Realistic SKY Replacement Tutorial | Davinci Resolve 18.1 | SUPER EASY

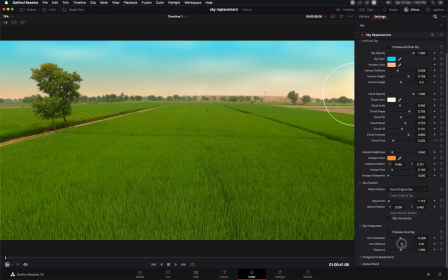You can, you know, defocus it, which is not going to work for this shot because this is a pretty wide shot and we're supposed to have a focused sky.
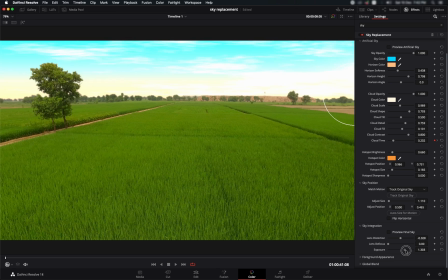So you can also play around with the exposure, right?
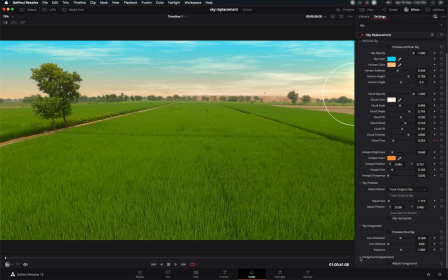Another cool thing that you can do within this effect is that you can also play around a little bit with the foreground.
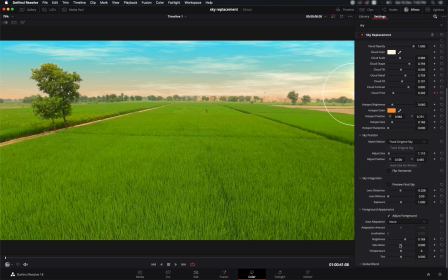So if I select this, I can brighten it up, I can add some more saturation, I can introduce some more temperature changes in it, but I think that is something that is better done in a proper node.
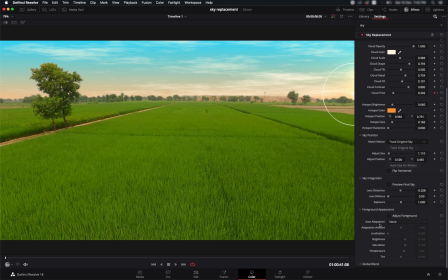So but you've got this option. Then you've got this global blend, and what you can do is that you can, you know, decrease it a little bit so that, you know, it looks natural, and this way you're introducing some of the original sky into the footage as well,
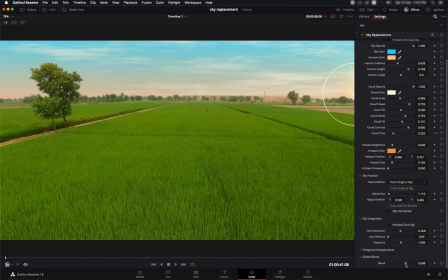so that's more believable and the composite that you're making is much smoother. So I like to keep it like around 0.8. So let's talk about the problems that we face with this effect.
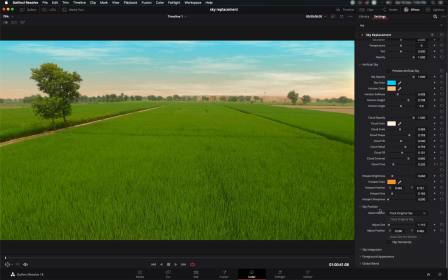So the main problem that I faced most of the times is the tracking thing. So this shot that we were doing had a pretty simple straight movement. So that's why we got a good, you know, tracking, and we got a good looking sky that was tracked with the background.
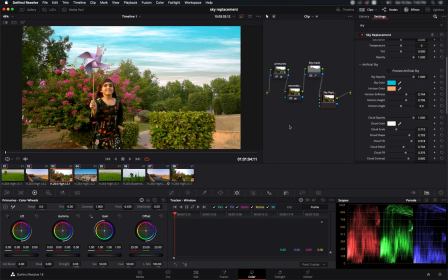So let's go back to another shot, which I've already, you know, done the mask. I've already replaced the sky. And What we need to go do is that we need to go to the sky position, and let's select the track foreground option and let's track.
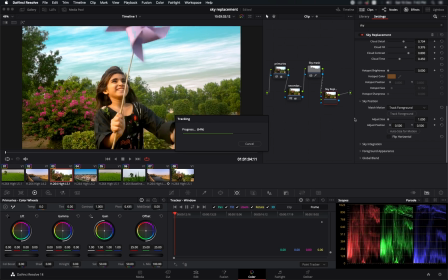Now you can already see that the sky is kind of stretching.
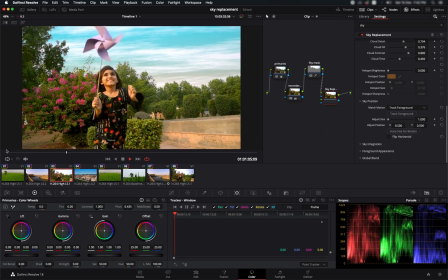So if we play it back, the sky is stretching.
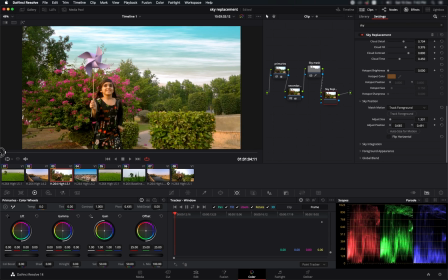And even if we select auto size for motion, even then the sky is not tracking in a better way. So let's try another option and let's go to the track original sky and let's see.
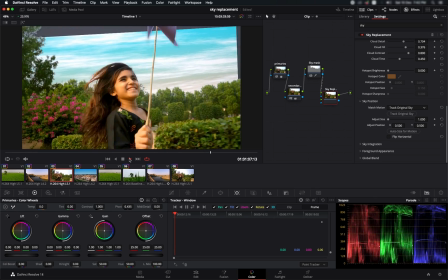It's better but not very good, because at the end we are getting this wobbling movement which is not looking good.
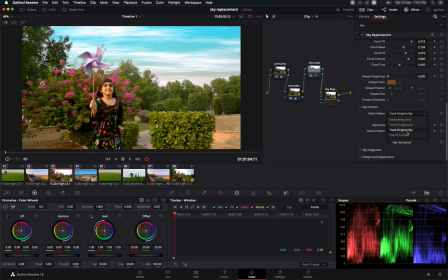So to solve this problem, what we can do is that we can go and select this option called Use FX Tracker. So with this, what we're going to do is that we can use the native color page tracker to track the data.
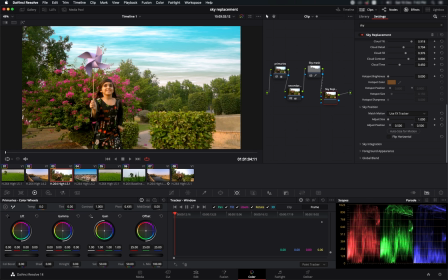We're going to find out a far away spot that is closer to the sky. So all we need to do is that we need to go to this tracker over here, and it's currently set to tracker window, right?
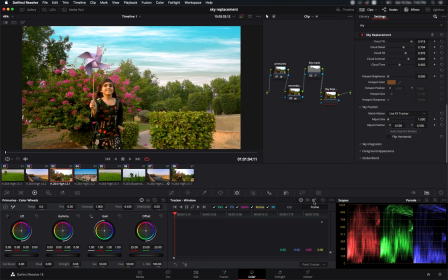So what we need to do is that we need to click this FX tracker option. When we click that and when we start to track it, we can see that it's saying no live features to track.
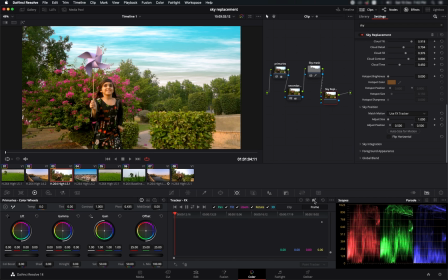That's because we haven't selected a point to track. Over here in the FX tracker, I'm going to select this plus point button. So it's going to give me this blue point. Let's find a spot in here that remains there throughout the video and that has a good contrast. So
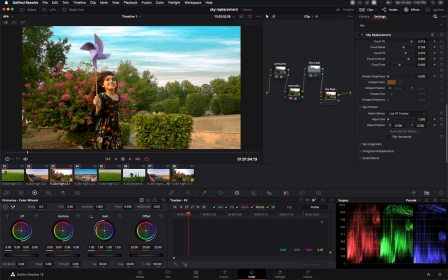I think so. This can be a good point, because once you get a good contrast, that's where you get a good track. So let's select this point over here.
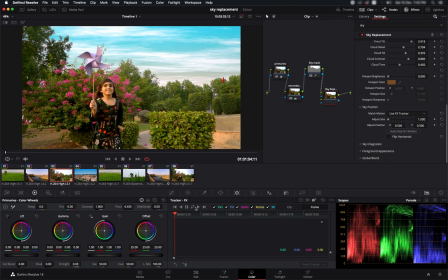Let's go to the start of our footage and let's track it.
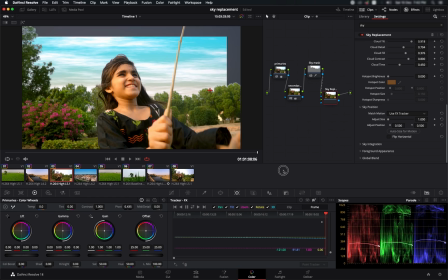So as you can see, it's doing a pretty good job of tracking the sky.